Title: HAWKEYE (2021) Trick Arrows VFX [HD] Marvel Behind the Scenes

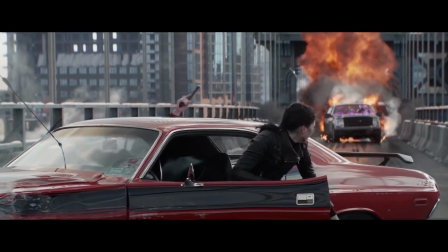254s
It was something that we had played around with in terms of how the arrow could go through the truck. I believe it was Kevin who had the idea.
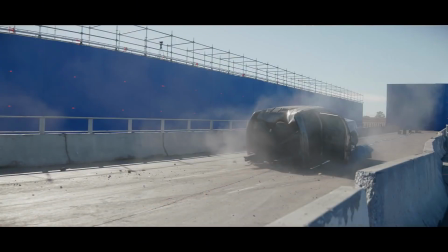261s
He said, no, shoot it straight up and then have it come straight down and chop the truck in half. And it ended up actually working out really well.
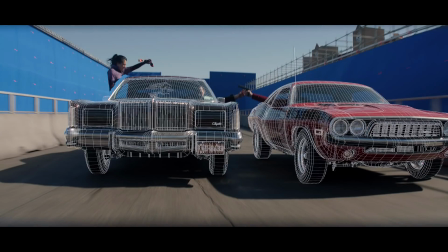268s
Everything in that environment is all CG. So, you know, the bridge, the environment of New York and all that was all basically replicated.
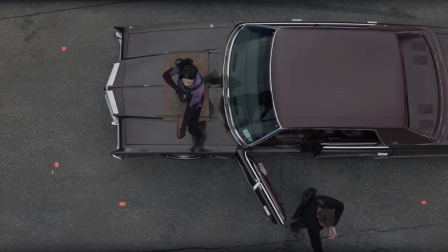275s
You know, it's a real synergistic thing between stunts and special effects and visual effects.
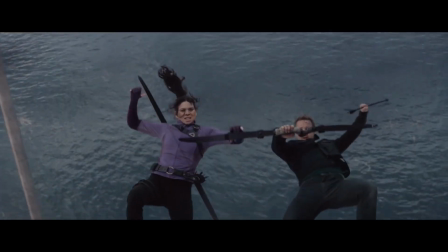280s
That's one of the fun things about the job, is actually being able to kind of work with all the different teams to put this together. Well, it takes a village, and just when we think we've seen it all,
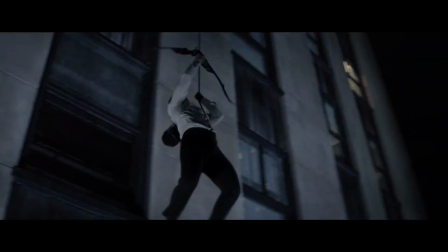289s
you pull out all of the stops for that final battle in the finale.
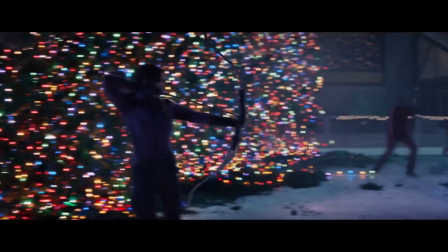294s
Now, what are some of the arrows that you bring back and some of the new arrows that you introduced for this scene?
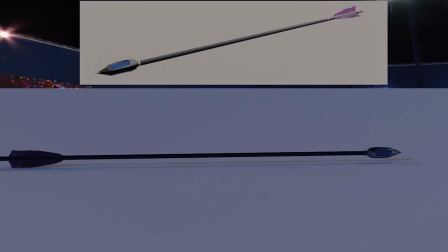299s
So the luminous arrow was, I think, the first arrow that Kate shoots inside the ice rink.
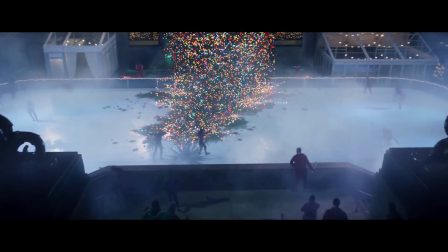305s
And that's basically a huge blinding light, just to try to kind of blind them so they can kind of get some cover.
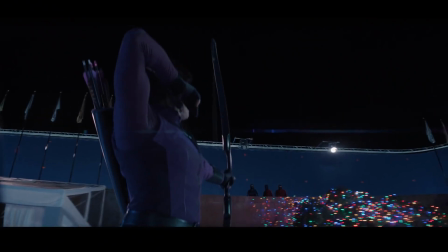310s
I'd say 95% of the shots were shot in Atlanta on a backlot. For us, it was taking all the footage that we had shot and just augmenting
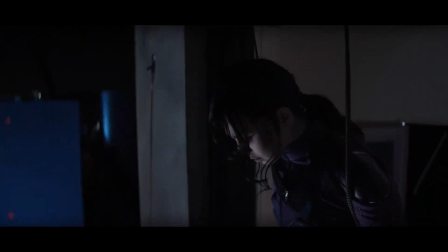321s
what was like a one-story building and turn it into a big 65-floor high-rise skyscraper in New York. The electromagnetic arrow is something that's used at the beginning of the ice rink fight.
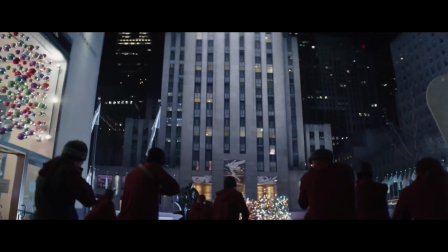331s
The big question during prep was when we were kind of designing this was, why don't all the bad guys just shoot them once they're down inside the rink?
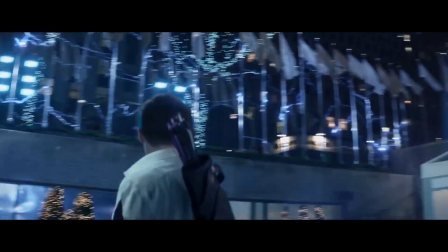338s
So we came up with this gag of Clint shooting an electromagnetic arrow at the flagpoles, and it basically creates this electro net all around the ice rink,
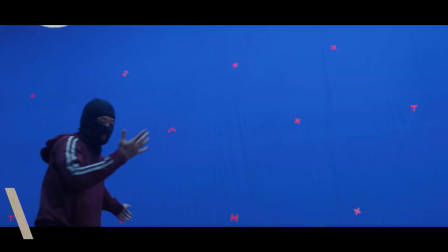346s
and it pulls all of the metal-based weaponry out of the bad guys' hands and kind of sticks it to the flagpoles.
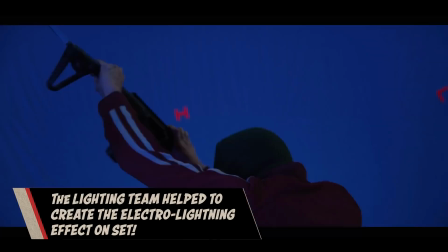352s
In post, we put in the electro aspect of it with the lightning bolts and electricity and things like that.
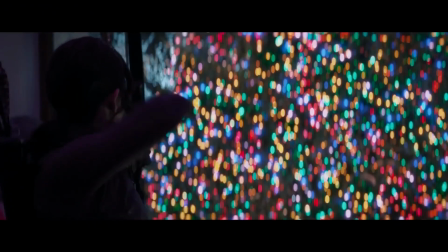357s
So the acid arrow comes back actually in the final battle. It's before Clint lets Kate use all the good trick arrows when they get down to the ice.
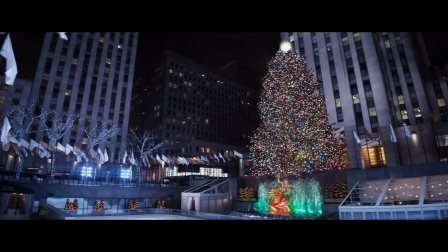365s
She's basically up in FAO Schwartz and Clint is stuck in a tree at this point.
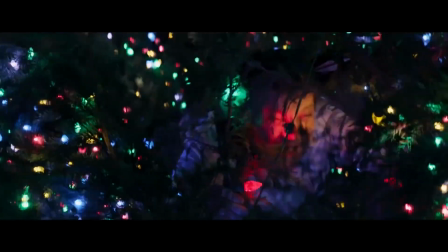369s
So she basically fires it at the trunk of the tree and causes the weight of the tree to actually fall over.
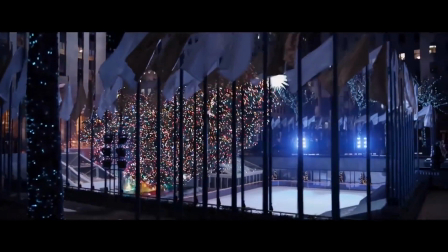374s
Clint goes flying, everything is a hot mess down on the ice rink. Special Effects built us a special tree trunk that we could actually crack.
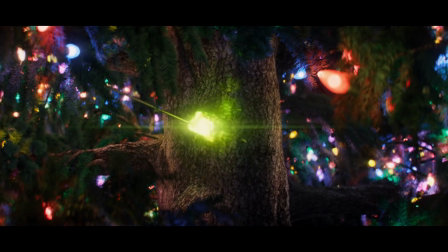382s
Our vendor team put in the acid that was eating away at it, causing bubbles and smoke coming off it.
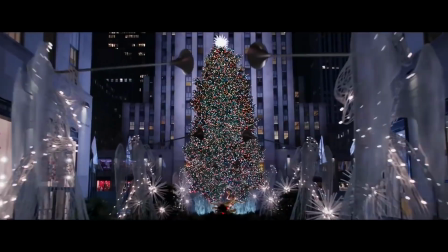388s
And then the tree itself, as that falls, it just has a massive amount of simulation going on. Kate fires the needle arrow towards a place where a bunch of tracksuit mafia are standing.
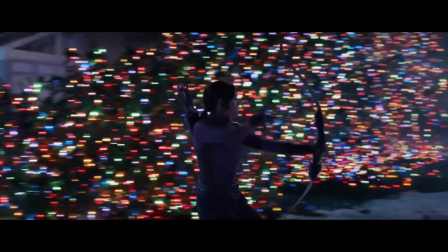398s
So she fires it, it hits the ice, it winds up small needles, about, like a porcupine, go flying out of this thing and just stabbing into all the guys around it, just kind of causing mayhem,
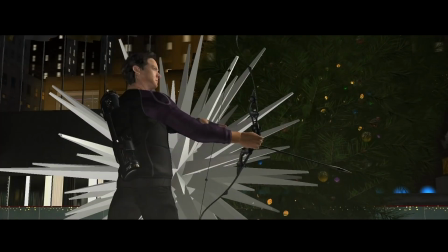407s
basically, at the beginning of the fight. The actual final effect was designed during post-viz as we were doing it.
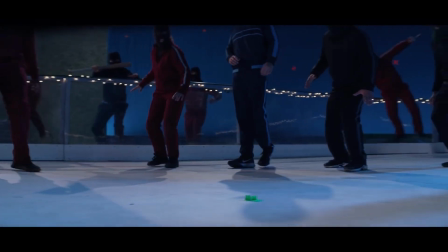413s
We had the actual plates, and we just basically implemented a CG version of that,
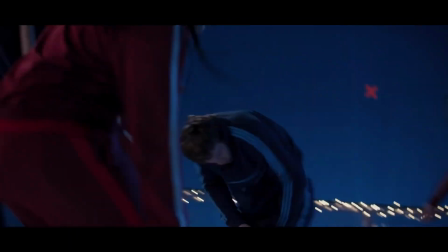419s
shooting until all the actors who were miming getting hit by the different needles. The trank arrow is an arrow that is a delivery system, yet again. So the main arrow goes into a guy's shoulder. So it's just a bunch of little hypodermic needles that shoot into the different characters.
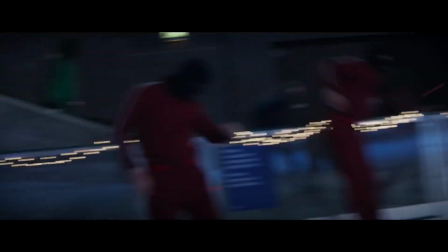433s
But the performances, again, for something like that, it was really what sell it. The airbag, again, is one of those great combinations between stunts and visual effects and second unit teams.
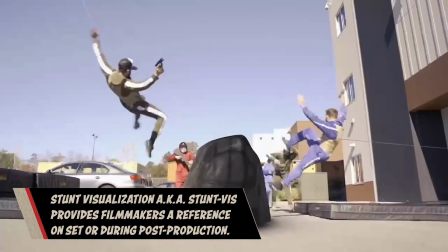446s
It was something that the stunts teams came up with in their stunt biz about this concept of a cool airbag
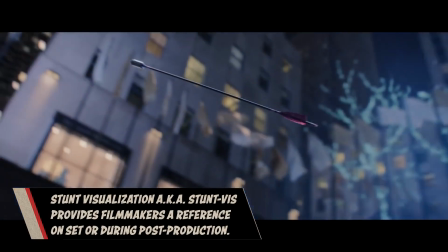451s
that could kind of go under the characters and grow huge and send them flying into the air. To actually implement that, the stunt team set up a bunch of cranes, and they could kind of actually pull the characters up into the air.
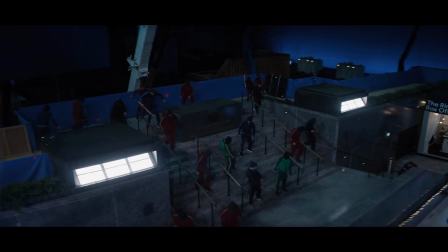462s
So we were able to actually use real people doing the stunts versus having to go to like a digi-double all the time.
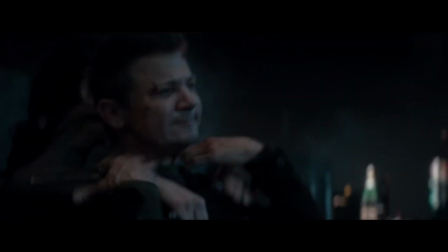468s
The sonic concussion arrow is an arrow that first gets revealed in episode 4,
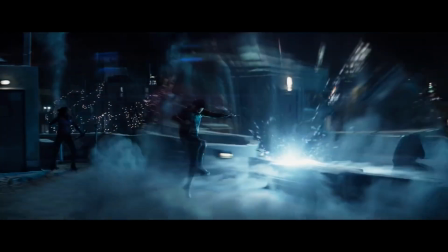473s
and that's basically an arrow that creates a large, kind of a 3-beat concussive sonic blast. So again, we used similar techniques to what we had done,
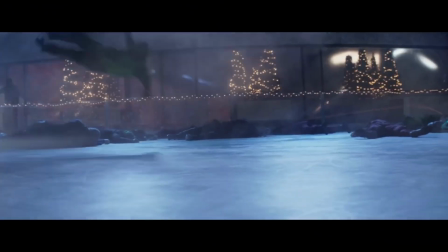484s
creating these concentric compressed air simulations to kind of just make it feel very powerful and concussive.
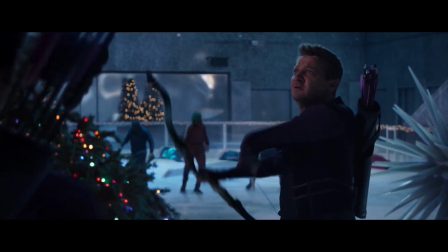491s
The giant explosion arrow that kind of happens at the end of the ice rink sequence is very similar to the one that took out the van earlier,
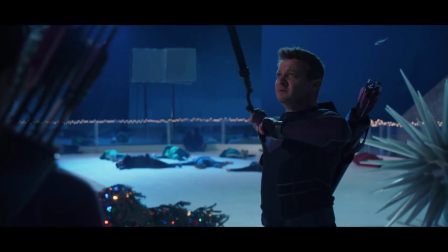497s
but for the most part, the lighting teams created some interactive light for us. The stunt team rigged up some performers to come flying through the air, get up off the ground, and get pulled by these cables and come flying forward.
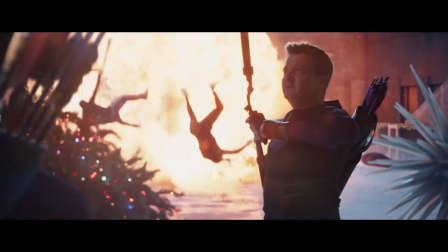508s
Visual effects-wise, we ended up adding all the explosion and the debris that would fly. The splitting of the regular arrow.
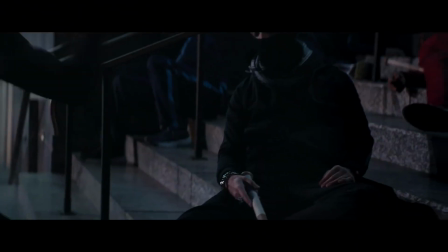513s
So Clint's down to 2 arrows with 3 bad guys coming at him. So what he does is he fires one and then quickly fires another one with greater force,
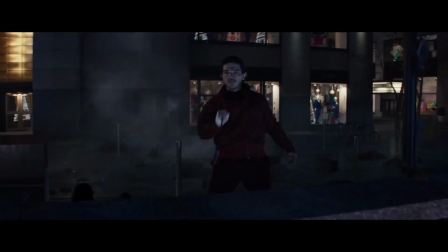522s
causing that second arrow to cut through the first arrow, splitting it in half, so he basically creates 3 arrows.
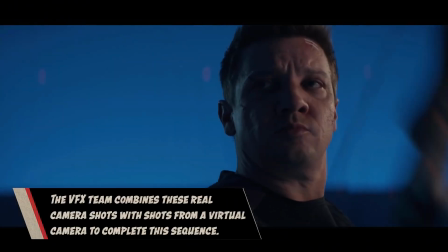528s
We created all the camera movement in computer graphics. We had our virtual set, so we could put them anywhere and just kind of move the camera through it.
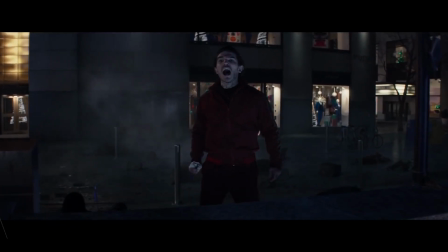536s
So we chased along behind the arrow in animation and split it, added effect simulations and things like that to make it very clear that it's a wooden arrow. The PIM arrow comes back again in the ice rink fight, but this time instead of actually making something gigantic, it's used to shrink down something.
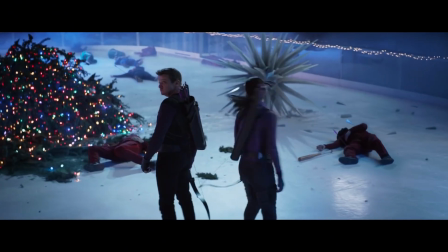553s
And there's several tracksuit mafia that are careening a big truck into the ice rink to try to kind of smash Kate and Clint as a last-ditch effort.
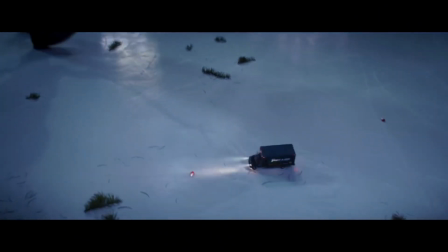563s
And as it's coming towards them, Kate pulls out a PIM shrinking arrow and fires it at the van, shrinking it down.
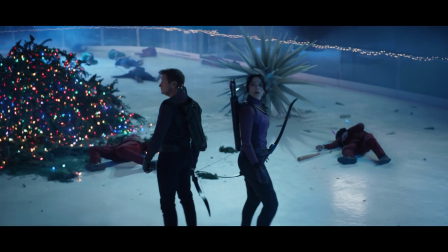569s
We shot as much as we could with the actors in the frame, but a lot of those shots ended up just being fully computer generated, with the trucks barreling across the plaza.
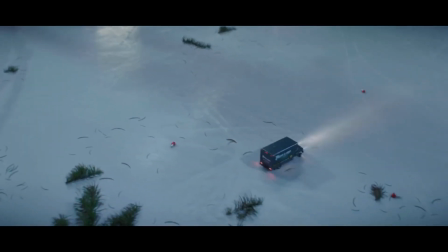578s
Because we had built our CG environment, we could just drive our CG trucks through it. We had computer generated people standing down there as the truck hurls towards them.
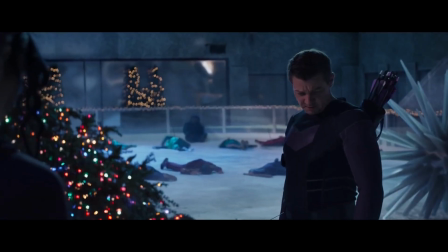586s
So after that moment, Kate turns to Clint and says, "Well, I wasn't really expecting it to end that way," type thing.
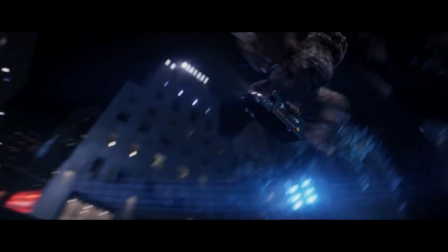592s
This kind of odd moment where a owl comes in and takes that little truck away. Well, what is that?
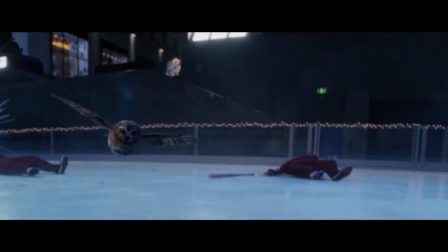598s
Now, was that a real owl, or was it something that you had to create in post with CGI? It was a CG owl.
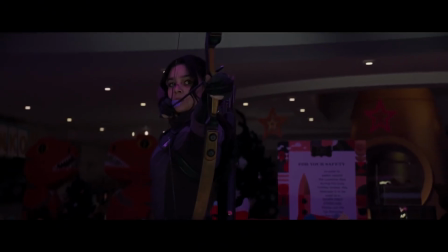605s
It was Kevin's idea to have the owl in the tree. You'd obviously read about the owl that was in the Rockefeller tree that year, and they called it Rocky. So that's what we've called our little owl. And she's really small. She's only about yay big, and she looks just like the real one.
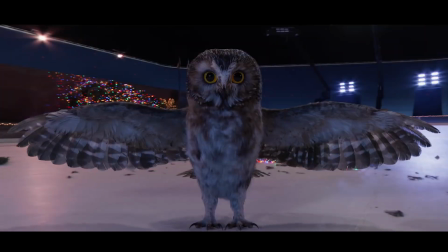619s
And it was a very specific type, so we matched pretty much all the feathering and everything to make it look as authentic as possible. But she's very adorable. That she is. And now, looking back at this entire series, what was your favorite part of working on it?
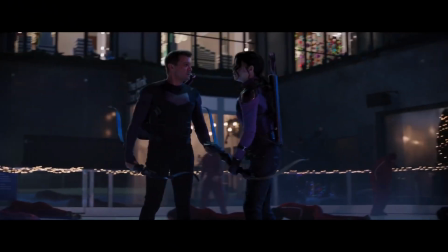634s
I mean, the content itself is amazing. One of the original Avengers, his storyline and handing the mantle over to Kate Bishop.
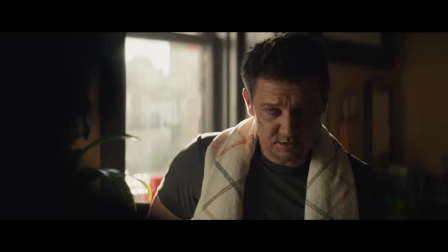642s
It's a really cool storyline that we're all very excited to be working on.
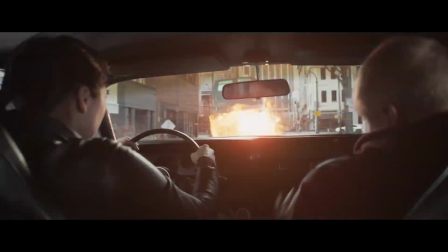646s
Everyone's kind of at their A game on these projects, and it's really neat to be able to kind of collaborate with them. That's probably one of my favorite parts of the whole process. Teamwork makes the dream work. Thank you so much, Greg.
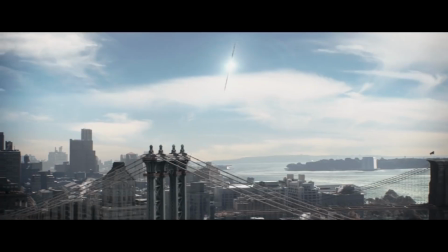658s
And of course, go check out all of those trick arrows in Marvel Studios Hawkeye, now streaming all episodes only on Disney+.